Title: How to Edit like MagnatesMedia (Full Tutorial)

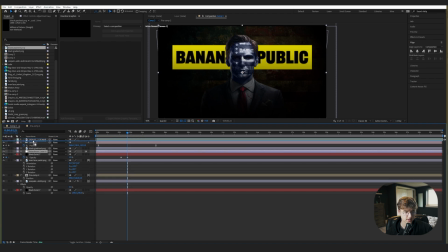[8:10]
I'm also going to add an adjustment layer now just so it looks, everything looks better, because in the original they use it.
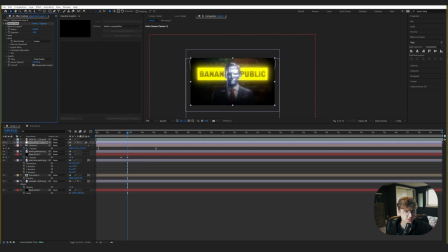[8:16]
But I'm going to pull up Deep Glow, which is a paid plugin, but if you have another glow or another,
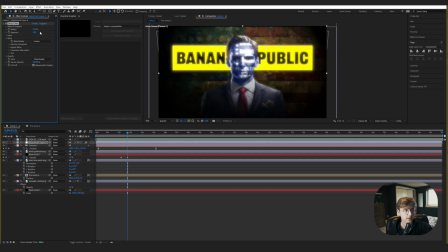[8:23]
like the built-in After Effects glow or another glow that you like or free glow, use that. And then we're just going to play with the settings a bit. I think I like 0.115. 1.5, sorry, and then something like that.
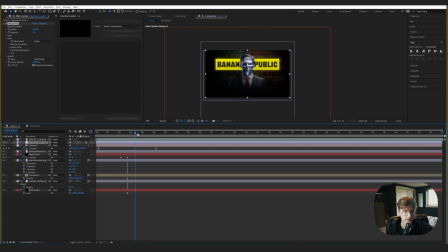[8:40]
So now that nicely like merge kind of blends everything together.
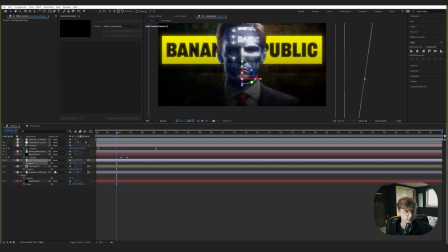[8:45]
And that's actually changed the position on this main guy a bit. So there's more depth, and then we'll just scale him back down and then just mess with the scale a bit.
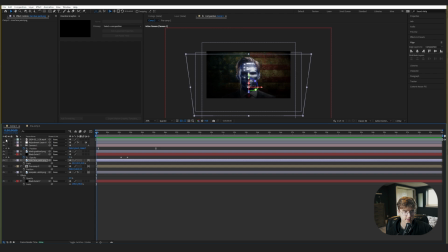[8:53]
And now we have this. Cool. The American flag is kind of not covering the whole thing. So let's change it like that, and then cool, there we go.
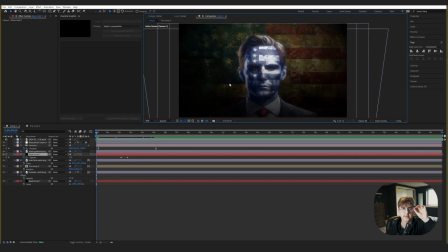[9:06]
Now let's bring in those hands that come in and then the map. So you guys can get this again in the project file in the description, but I'm just going to bring in these hands
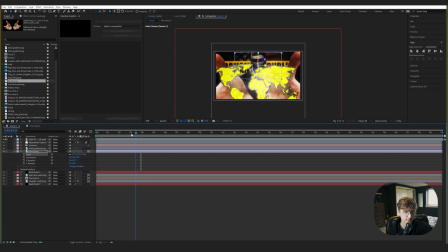[9:19]
and then scale them back a bit. Let's turn them 3D right now. And then, so they come in right about here, right? So to do that, first let's maybe kind of get them scaled properly, the right size.
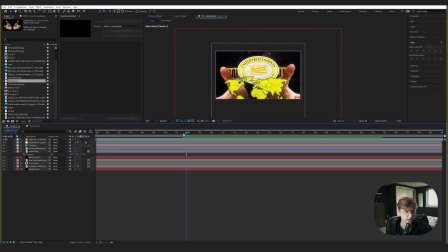[9:33]
So we can go to the end of the movement and just look at the scale from the original video. So they've got to come quite a bit forward.
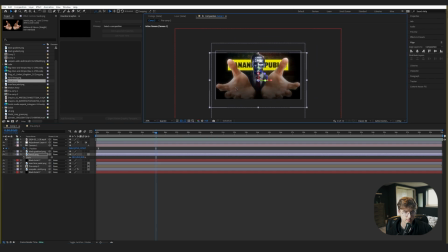[9:49]
Just scale them back a bit though, I guess. Okay, something like that, I think looks good, right? Yeah, that's good enough. I'm going to move it above the black gradient thing just so it's a bit pops a bit more.
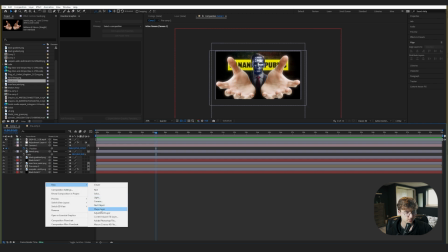[10:05]
I'm going to add another adjustment layer now. So let's go into add a new adjustment layer.
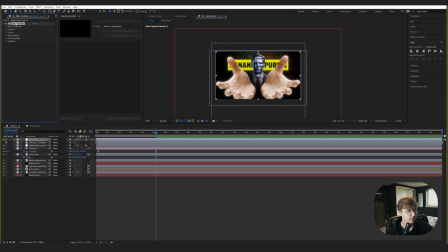[10:11]
I'm going to pull up Lumetri color. And then I'm going to go into creative and just pull up a LUT real quick. If you don't know what a LUT is, it's pretty much like a color grade that affects like your whole composition essentially in like a cool artistic way.
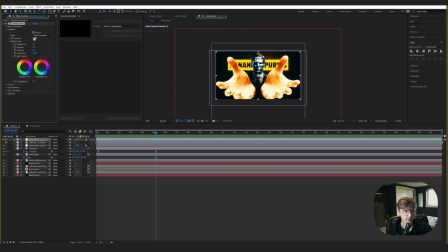[10:26]
Terrible explanation, but this is what it looks like right now. But we can just turn the intensity down quite a bit. But now we have more of like a artistic kind of cooler look.
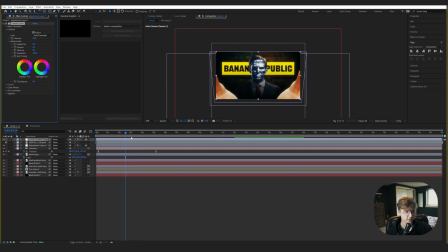[10:39]
Change the intensity down even more, like to 30. So from this to that, looks better, right? Cool. And in the original, you can see the hands like wiggling a bit, like rotating left and right.
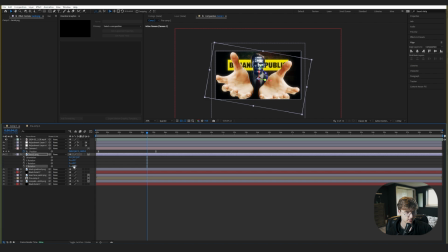[10:56]
Let's go into the hand layer. Let's hit R to bring up the Z. We'll go into the Z property. Hit Alt and click the stopwatch thing.
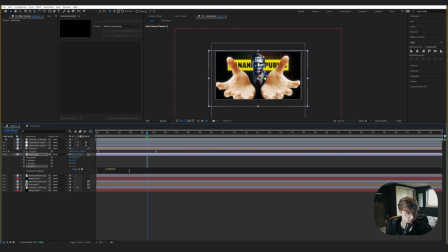[11:08]
And we'll go wiggle something like 0.66, maybe, something like that. And now we have a nice little rotation. So now let's add in that map real quick. So I've just got this random map and it's green, obviously. So let's just throw in a fill.
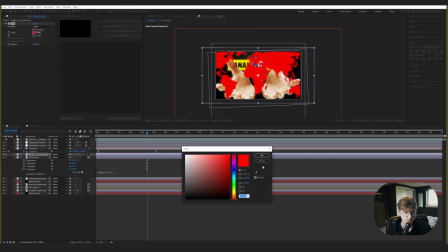[11:27]
And then we'll make it something like this yellow.
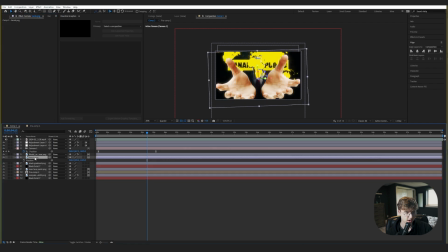[11:33]
Now let's make it 3D. We can just copy the position, the Z position of the hands to that, but then we have to scale it way down. Let's keep on scaling it, something like that.
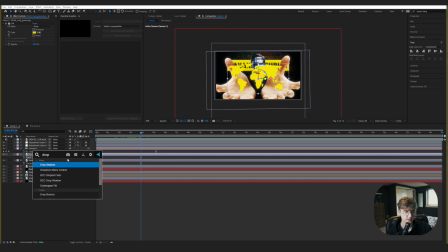[11:54]
So that looks good. We should also add a drop shadow just so it's a bit more clear against like the bright hands. There's not really that much contrast. Decrease the distance to 0. And then just increase the softness to something you like.
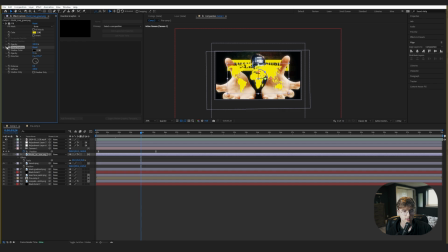[12:08]
And then play with the opacity if you want. But I think that looks good. Kind of adds contrast, obviously, right? So now let's look at the original and see what we have to kind of do.